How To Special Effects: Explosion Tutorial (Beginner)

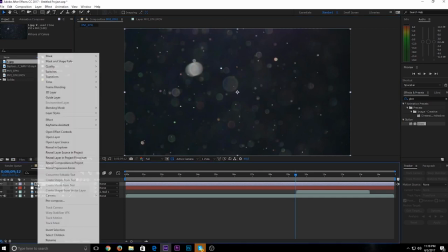Now remember, in order to remove the black, what you'll want to do is right click this, go to blending mode, click screen.
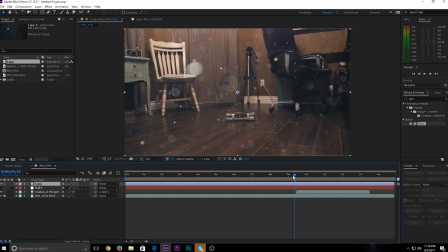Now you notice it makes your footage look really like dirty. So what you'll want to do to make it look not as gross, so it's more pleasing to look at, this is where I'm going to teach you what keyframes are and what the stopwatch does.
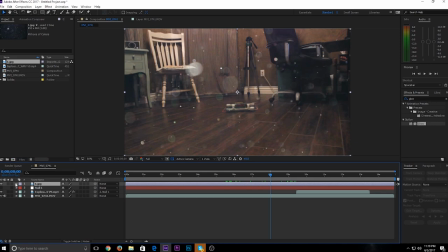So what you'll do is you'll click this arrow on the lens dirt, click the arrow by transform.
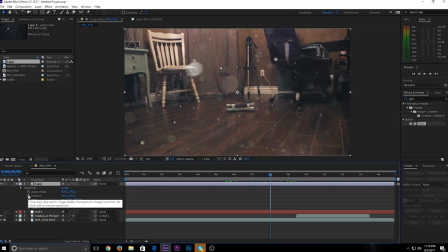So these are stopwatches. So what this will do is, on the position stopwatch, if you click it right here, and then you move over one, and then you move the footage, it's in a different position.
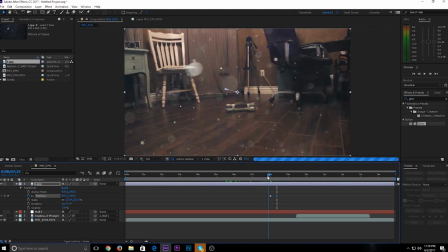It's basically like stop motion in a way, but it fills in these empty frames for you. So basically what it does is create a little animation. So there you go, that's what it does.
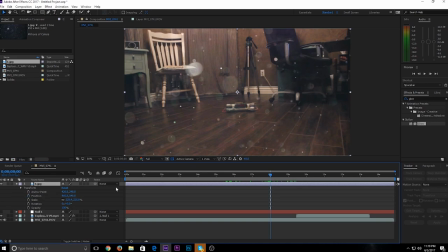And then to undo that, just hold down Control and click Z. Now we are gonna have to use some keyframes for the opacity, which will basically just turn down the transparency. So I've turned this down, you can't see it anymore.
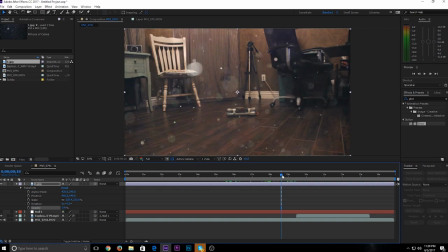If I turn it all the way up, you can see it 100%. So next thing you're gonna wanna do is you're gonna wanna click the stopwatch icon, and you're gonna wanna turn this down, the percentage down, to 8.
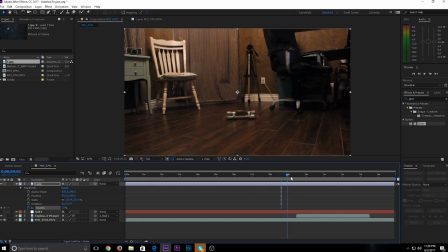Or 10%. Okay. Then you'll want to drag a little bit forward, right before the explosion. Okay. Now you'll want to create a blink keyframe. So right here, this little diamond, click that.
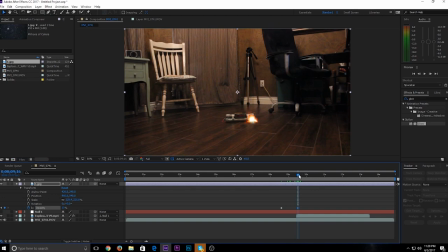Now you've created a blink keyframe. Now what you'll want to do is make it where the explosion is brightest.
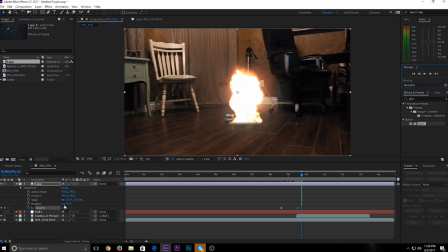So right here would be good for me. And then we'll want to turn this up maybe to about 47%.
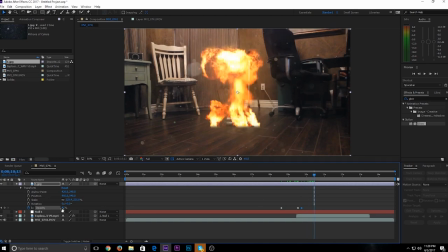I'll go a little bit further in, right here. Turn it to, let's say,
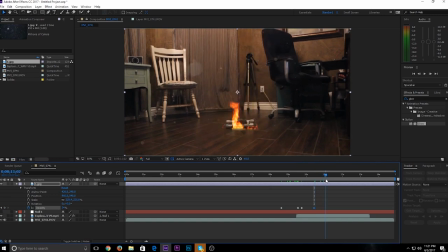24%. Go right here, turn it to 10, back down to 10%.
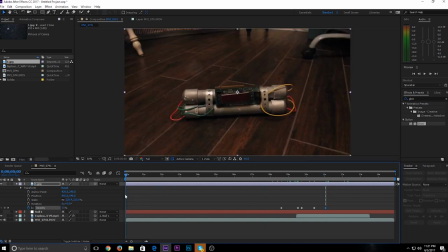Or at least close to it. All right. Now you have this fake lens dirt. You can see it, a little splotch here, splotch here, a little splotch here.
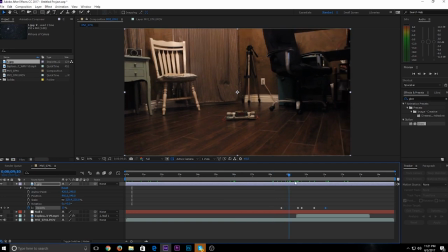And it looks really natural, but the only thing that doesn't look natural is if this were to be real lens dirt,
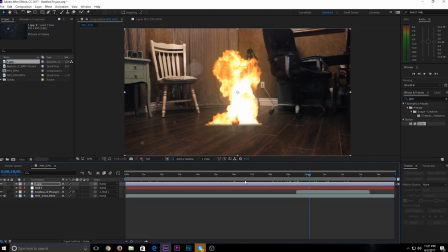it would not be this focused in. it would look more like this one. It'd be very blurry. So what you're gonna wanna do is go to effects and presets, get rid of that, and search Gaussian blur.
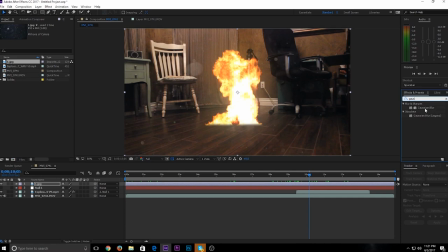You can just search G-A-U-S, it'll come up here. Don't choose the bottom one, choose the top one, hold down left click, and drag it right onto your lens dirt. Okay, now that you're here, you want to turn it to maybe about, say 9.
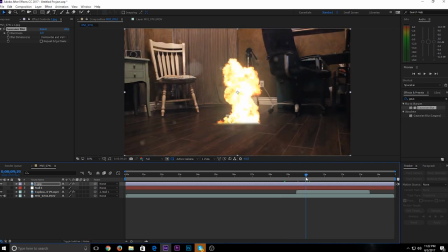9 looks good. Turn it to 9. It's very subtle, but it does really help sell the effect.
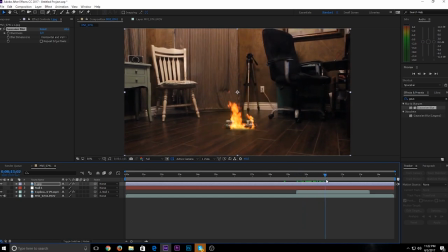It makes it look like it's glowing. It looks like it's actually there. Okay, the next thing we will be needing is lens blur.
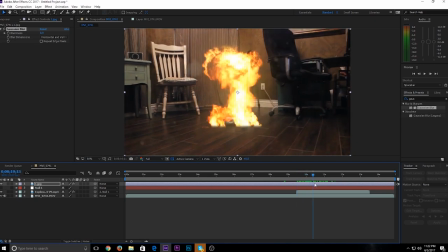So basically what this will do is just make the camera look like it's going out of focus. You don't want to overdo this effect because it will kind of kill it and it'll make it look quite fake if you do. So instead of using Gaussian blur, you'll want to use a camera lens blur right here.
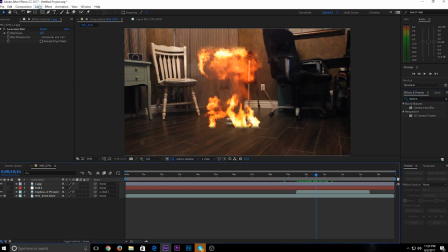But before you do that, go to layer, new, adjustment layer. Basically what this does is it basically will affect all of these, everything underneath it. So if I add,
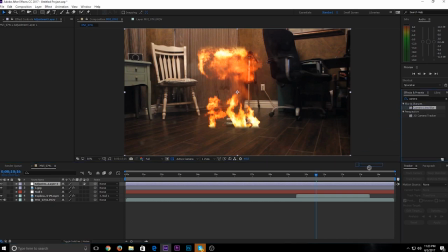I don't know, I'll just say, when we add the camera lens blur, it'll blur everything. It'll blur the footage, the explosion, and the lens dirt.
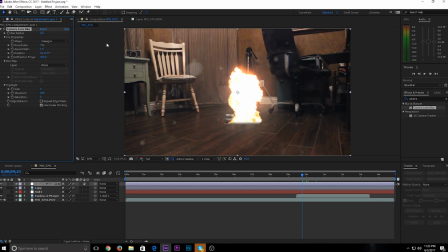So what you're gonna wanna do, what you're gonna wanna do is go up to blur radius, make sure that's all the way down at 0.